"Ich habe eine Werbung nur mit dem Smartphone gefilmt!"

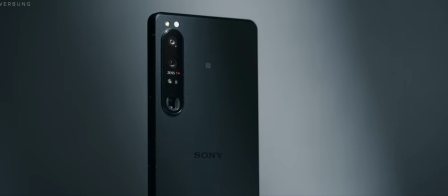(0:00)
Hey Leute, was passiert, wenn man eine Smartphone-Kamera ans absolute Limit treibt? Mit professionellem Licht, Equipment, ordentlich Zeit und Color Grading. Nun, ich habe eine Werbung nur mit dem Smartphone gefilmt.
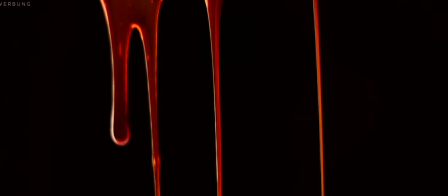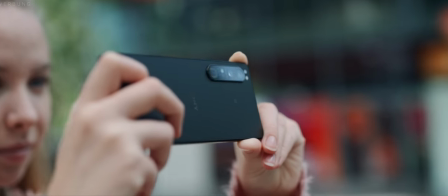(0:18)
Mein Smartphone der Wahl ist kein iPhone oder Samsung Galaxy, sondern das Sony Xperia 1 Mark IV,
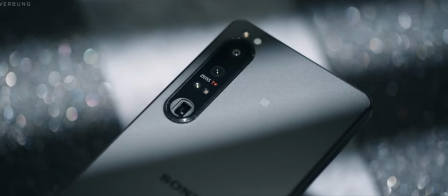(0:24)
weil es auf allen drei Sensoren Videos mit 4K und 120 FPS aufnehmen kann.
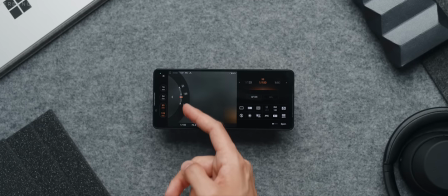(0:29)
Außerdem hat es mit großem Abstand die professionellste und umfangreichste Video-App.
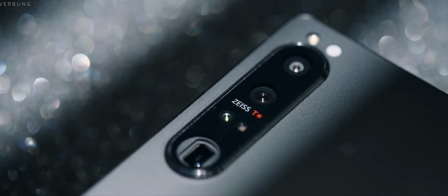(0:34)
Man kann da jedes Detail einstellen, vom ISO über den Shutter zum Weißabgleich und sogar den Fokus mit unterschiedlichen Fokuspunkten.
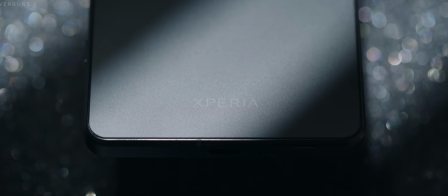(0:42)
Die Videoidee hatte ich schon länger, es freut mich daher umso mehr, dass sie Sony so gut gefallen hat, dass sie mich bei diesem Projekt hier unterstützt haben und es war wirklich sehr umfangreich.
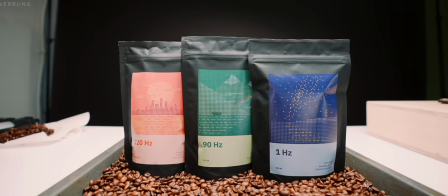(0:51)
Meine drei Kaffeesorten heißen 120, 90 und 1 Hertz. Zusammen bilden sie das LTPO-Bundle.
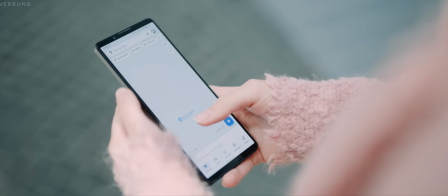(0:58)
Das ist natürlich eine Anspielung auf Display-Wiederholraten und wie flüssig sie sind. Und Kaffee ist ja auch flüssig und energiegeladen. Meine Idee war es, die Geschmacksattribute der einzelnen Kaffeesorten zu filmen.
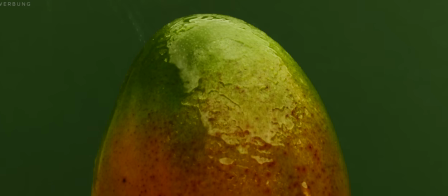(1:09)
Dadurch muss ich nicht nur die Bohnen filmen, die immer irgendwie gleich aussehen, sondern habe eben auch unterschiedliches Obst.
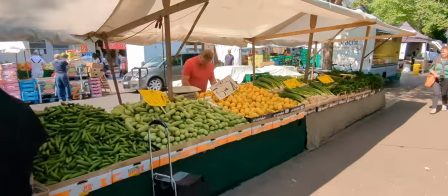(1:15)
Zuallererst musste ich also alle Zutaten einkaufen und das allein war schon ganz schön umfangreich.
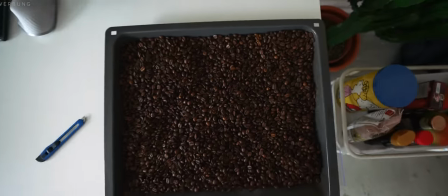(1:20)
Fang an mit diesem sehr großen Backblech voller Kaffee, den ich schön als Untergrund nehmen kann.
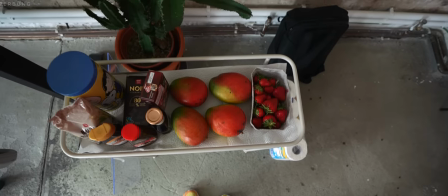(1:26)
Und hier habe ich mir eine kleine Station aufgebaut mit allen Zutaten, die ich jetzt gleich brauche.
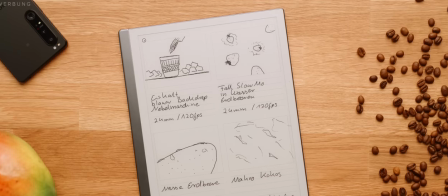(1:30)
Ich habe ein bisschen gestoryboardet, mir also vorher überlegt, welche Aufnahmen ich haben möchte, welche mir besonders wichtig sind und wie die am Ende aussehen sollen. Mir war aber schnell klar, dass wenn ich mit einem Smartphone filme und das ja zum ersten Mal mache und dementsprechend ganz neue Beschränkungen, aber auch ganz neue Möglichkeiten habe, dann letztendlich auch kreativ vor Ort entscheiden werde, ob ich eine Aufnahme mache oder nicht. Also das Storyboard ist mehr so eine Ideenfindung, aber jetzt nicht vorgefertigt, dass ich nur das mache, was ich gezeichnet habe. Alle Aufnahmen wollte ich in bestmöglicher Videoqualität filmen. Dafür habe ich hier 4K mit 120 FPS eingestellt. Obwohl das Smartphone ein Log-Farbprofil unterstützt und ich jetzt gerade mit der großen Sony-Kamera in einem solchen filme, habe ich mich dagegen entschieden, so zu filmen, weil es schwer ist, niedrig belichtete Sachen korrekt zu belichten mit einem Log-Farbprofil.
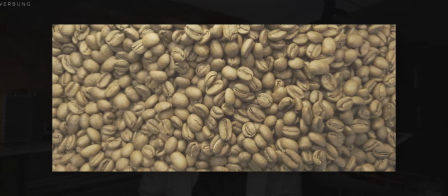(2:16)
Und Kaffee ist nun mal ziemlich dunkel und ich wollte kein unschönes Bildrauschen haben, also dachte ich mir, bin ich auf der sicheren Seite und filme mit einem normalen Farbprofil.
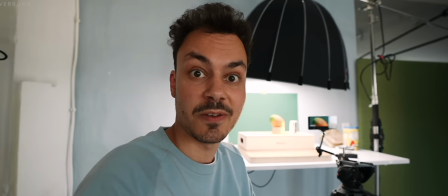(2:25)
Ich mache gerade meine erste Aufnahme und zwar ist das eine von der Mango, an der das Wasser schön runterperlt.
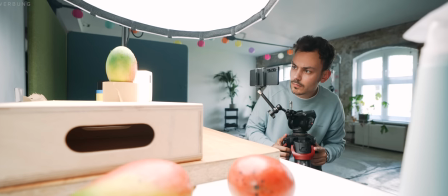(2:30)
Ist eine sehr simple Aufnahme, aber auch die muss natürlich gut aussehen.
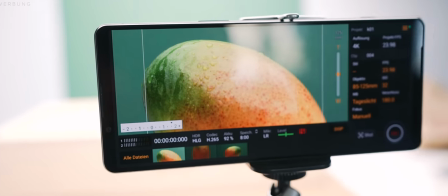(2:34)
Und zwar filme ich hier mit dem 125mm Objektiv in Slow Motion, um die Mango schön einzufangen, wie das Wasser an ihr runterperlt. Ich habe das Xperia 1 Mark IV in einen Smartphone-Clip an einen Magic Arm auf ein Stativ drauf gemacht,
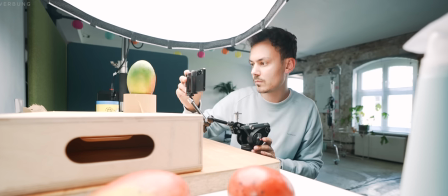(2:46)
um möglichst flexibel zu sein und habe am Anfang auch den Weißabgleich einmal eingestellt und dann konstant gehalten, damit wir keine Farbunterschiede in den einzelnen Aufnahmen haben. Als Lichtquelle hatte ich vor allem ein großes, softes Toplight, das ist ein Aperture 300x, damit wir immer schön konstant helles Licht haben, denn 120 FPS brauchen eine Menge Licht.
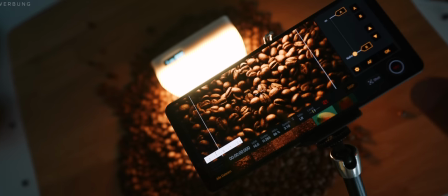(3:08)
In dieser Aufnahme möchte ich mit einer Fokusverlagerung arbeiten und da kommen diese Keyframes sehr, sehr ins Spiel. Alle Einstellungen waren jederzeit einfach erreichbar. Ich habe jahrelang mit Sony-Kameras gearbeitet und war dementsprechend sehr vertraut mit dem Menü.
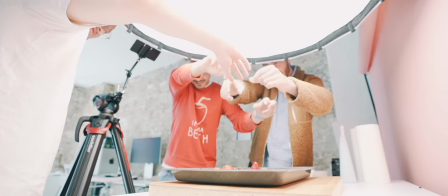(3:22) 3, 2, 1. Nein, was machen wir?
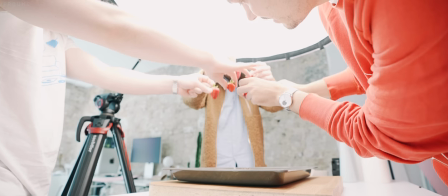(3:27) Guck mal, wir sind richtig schlecht. 1, 2, 3.
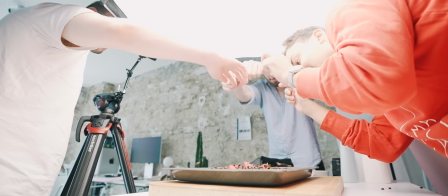(3:35) 2, 1. 1, 2, 3. Sah erstmal okay aus.
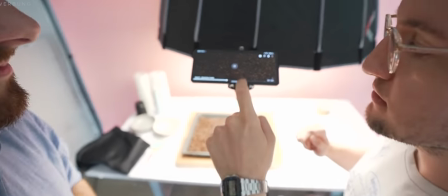(3:43) Und Take Nummer 10 oder so.
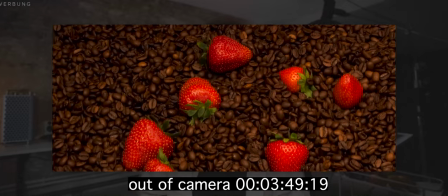(3:47)
Bei einer Kamera kann man das Display oft umklappen, um eben auch aus unterschiedlichen Blickwinkeln das Display sehen zu können. Das wäre sehr praktisch gewesen, ging aber natürlich beim Xperia nicht.
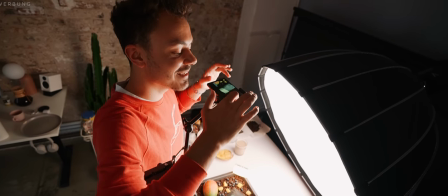(3:55)
Ja, es ist alles ein bisschen schwierig, wenn man das Display nicht neigen kann von dem Handy, wie man das bei einer Kamera vielleicht gewohnt ist.
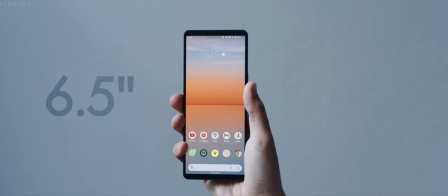(4:02)
Aber dieses Display war insgesamt sehr gut. Super hell mit den über 800 Nit Helligkeit, 4K-Auflösung und OLED.
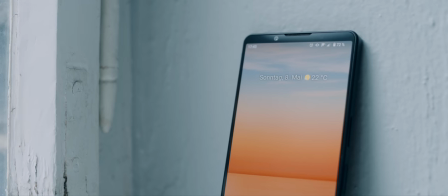(4:09)
Also das war ein Traumdisplay, um die Aufnahmen nachher anzuschauen und auch beim Film. Sieht schon lecker aus, ne?
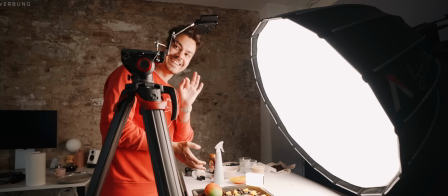(4:15)
Man legt so ein bisschen Mango auf Kaffee und es sieht direkt, lecker, lecker Kaffee.
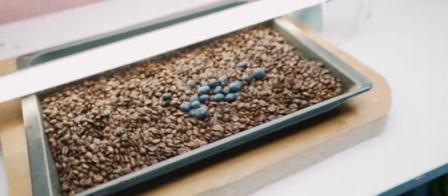(4:18)
Ich mache jetzt einen Shot, wo die Blaubeeren in den Kaffee reinfliegen und habe ihnen von hinten so eine leichte,
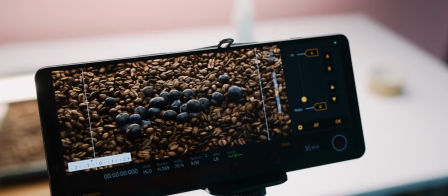(4:24)
warme Kante gegeben mit dem LED-Licht, damit der Kaffee so schön golden glüht und die Blaubeeren so ein bisschen blauer hervorstechen.
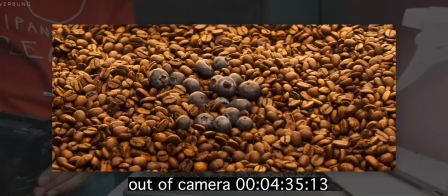(4:32)
Ich glaube wirklich, 60% der Zeit von diesem Dreh war aufräumen und vorbereiten,
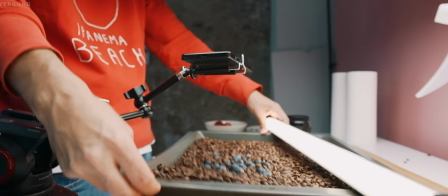(4:40)
weil die Lebensmittel überall rumgeflogen sind.
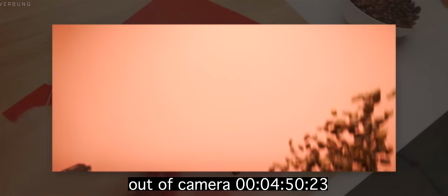(4:47)
Das hat jetzt leider nicht so funktioniert, wie ich mir das vorgestellt habe. Deswegen werde ich jetzt nochmal Mangostücke hier mit Kaffee einzeln in die Luft schleudern, hier auf dieser roten Folie.
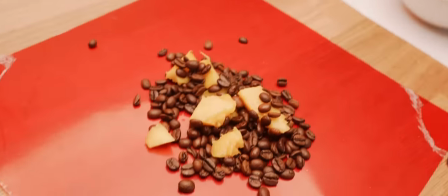(4:54)
Und ich finde, das sieht doch eigentlich jetzt schon ganz lecker aus.
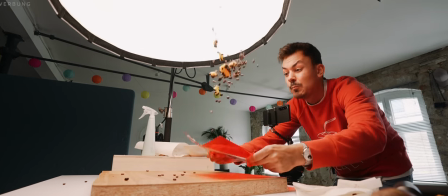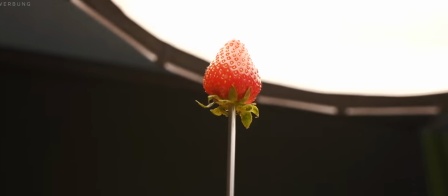(5:07)
das hier ist nicht etwa moderne Kunst. Ich habe diese Erdbeere hier präpariert, um sie jetzt elektrisch einmal drehen zu lassen.
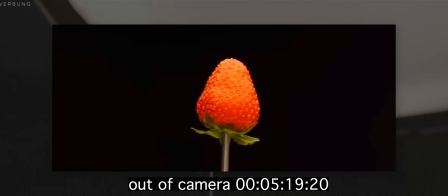(5:15)
Das ist ein bisschen arg schnell, fällt mir gerade auf. Aber wir haben jetzt zum Glück Slow Motion. Das ist jetzt ein bisschen zu schnell, ja, aber sieht schon gut aus.
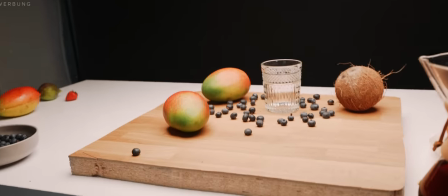(5:23)
Ich habe jetzt hier so eine kleine Bühne errichtet mit einem Glas und allen Geschmackssorten.
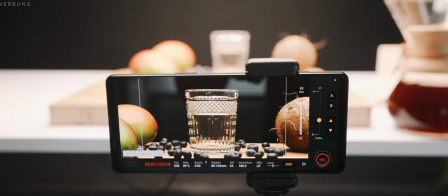(5:28)
Und da werde ich jetzt den Kaffee reinschenken, den ich gerade extra aufgegossen habe. Und das ist dann so eine Art Totale, wo man einmal alle Geschmackssorten auf einen Blick sieht.
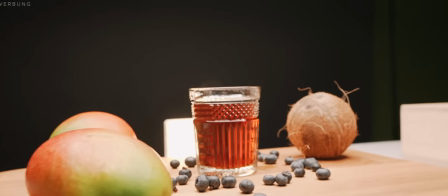(5:36)
Diese Slow Motion ist einfach so gut. Ich habe die Aufnahme jetzt nochmal neu gemacht und dieses Mal ein Licht hinter das Glas gestellt, wodurch der Kaffee so richtig schön anfängt zu glühen. Es ist ohne Witz so praktisch, dass ich alles manuell einstellen kann. Den Fokus, den Weißabgleich, einfach alle Einstellungen. Das ist so, so praktisch bei der Produktvideografie. Ich hätte nicht gedacht, dass es mir so viel helfen würde. Und ich bin sehr überrascht. Ich dachte, dieses Handy würde sicherlich überhitzen und ich müsste immer wieder Pausen einlegen, weil ich die ganze Zeit eigentlich nur filme und es für jedes Smartphone sehr anspruchsvoll ist. Aber bisher läuft es wirklich richtig, richtig gut. Und das sage ich nicht, weil Sony dieses Video gesponsert hat.
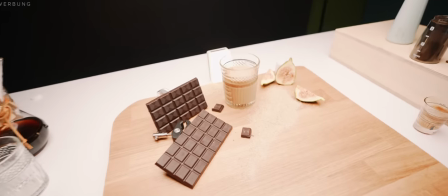(6:11)
Es ist wirklich beeindruckend. Und jetzt nochmal dasselbe hier mit dem Ein-Herz-Kaffee.
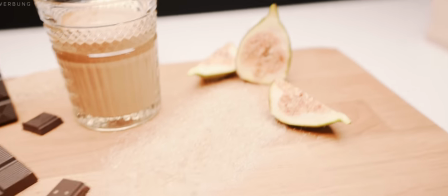(6:16)
Wir haben hier die Feige, die zugegebenermaßen etwas reifer aussehen könnte, den braunen Zucker und die dunkle Schokolade.
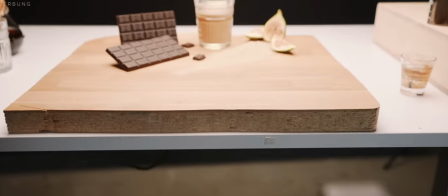(6:21)
Ich habe das alles so hingestellt, dass es dann halt in der Kamera zusammen, denke ich, doch ganz schick aussieht.
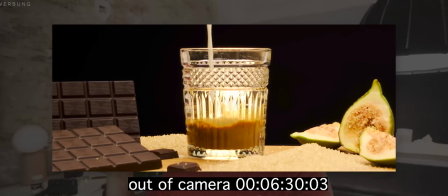(6:27)
Und es ist jetzt einfach eine simple Aufnahme, wo einfach nur Milch oder Kaffee ins Glas reinfließt.
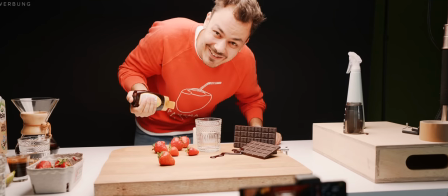(6:32)
Das ist so eine Sauerei.
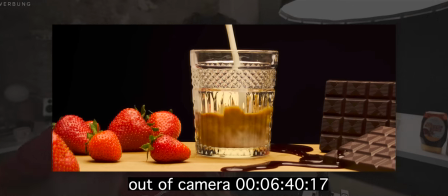(6:37)
Ja, das sieht gut aus. Ich merke gerade, dass ich es wieder falsch rum gemacht habe. Ich wollte eigentlich erst die Milch im Glas haben und dann den Kaffee geschaut.
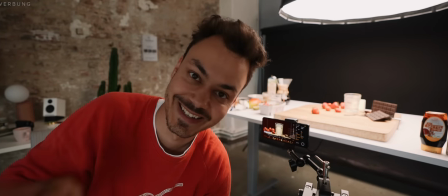(6:44)
Und ich habe es schon zum zweiten Mal falsch gemacht. Also los, ein drittes Mal.
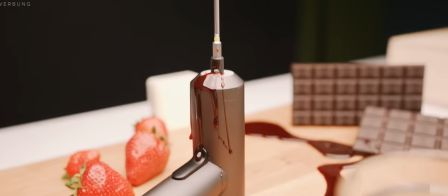(6:48)
Also der Teil mit der Karamellsoße sieht auf jeden Fall spektakulär aus, aber ist auch auf jeden Fall der mit der meisten Sauerei.
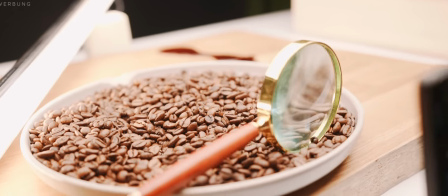(6:53)
Ich will eine sehr nahe Aufnahme von den Kaffeebohnen machen. Und weil die Naheinstellgrenze von dem Smartphone es mir nicht wirklich erlaubt, muss ich mir hier einen kleinen Filmtrick zunutze machen.
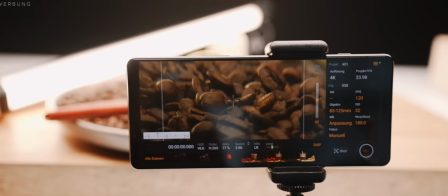(7:01)
Und zwar filme ich jetzt durch eine Lupe durch und ihr seht, das funktioniert sehr, sehr gut. Ich bin in dem Fall jetzt auf dem 85mm Objektiv.
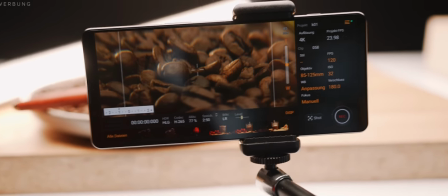(7:08)
Auf dem bin ich jetzt sogar die meiste Zeit gewesen, weil ich einfach diesen Look sehr gerne mag. Und es funktioniert prächtig.
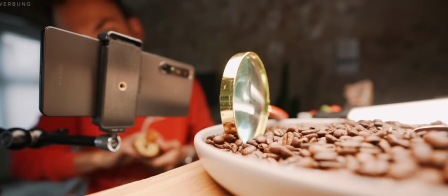(7:14)
Oh, das sah gut aus. Und ich mag das mit der Lupe, weil das so diesen dreamy Look hat.
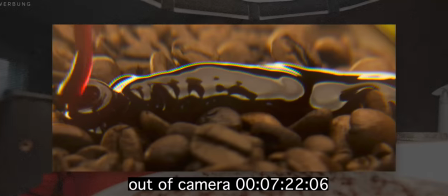(7:19)
Und das macht bei Essen auf jeden Fall Sinn. Und leider muss jetzt irgendjemand die Sauerei wieder wegmachen.
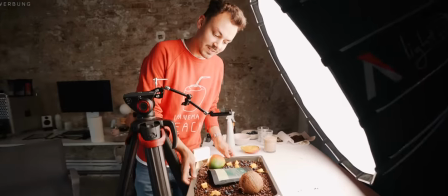(7:25)
Und das bin ich. So, jetzt mache ich einen Shot, in dem man nochmal alles kombiniert sieht, alle Geschmacksrichtungen und die Tüte Kaffee selbst.
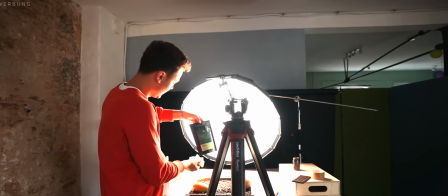(7:33)
Ist sehr schwierig, weil dieses Backblech nur eine begrenzte Größe hat. Kaufen Sie meinen Kaffee.
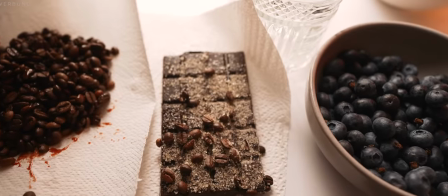(7:39)
Die meiste Zeit nimmt auf jeden Fall das Aufräumen ein, weil ich andauernd alles putzen muss, weil es so dreckig ist.
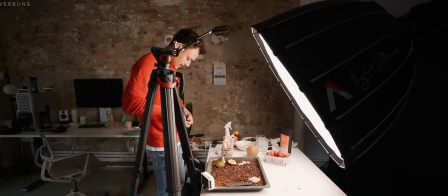(7:45)
Aber die Aufnahmen sind es auf jeden Fall wert, wenn man sie am Ende sieht und sich denkt, mua. So, ich habe gerade diese Schokolade mit Schokolade begossen.
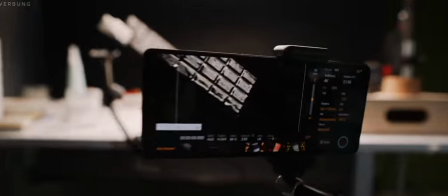(7:52)
Es ist wieder unglaublich schmutzig alles. Aber es sieht sehr geil aus.
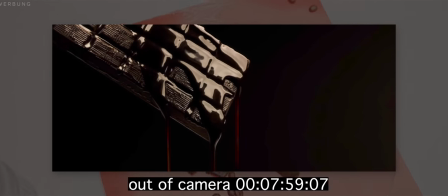(7:58)
Mmh, lecker, lecker, lecker, lecker.
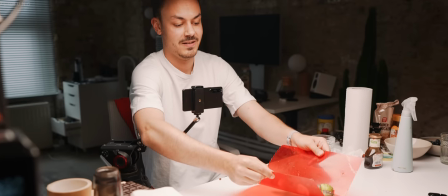(8:04)
1, 3, 2, 1.
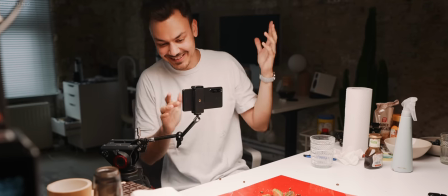(8:08)
Das ist nur eine Riesensauerei und hat kein bisschen funktioniert. 3, 2, 1.
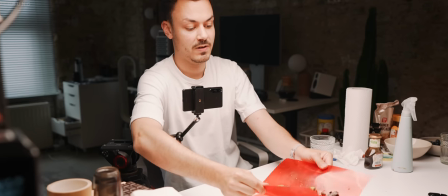(8:15)
Vielleicht.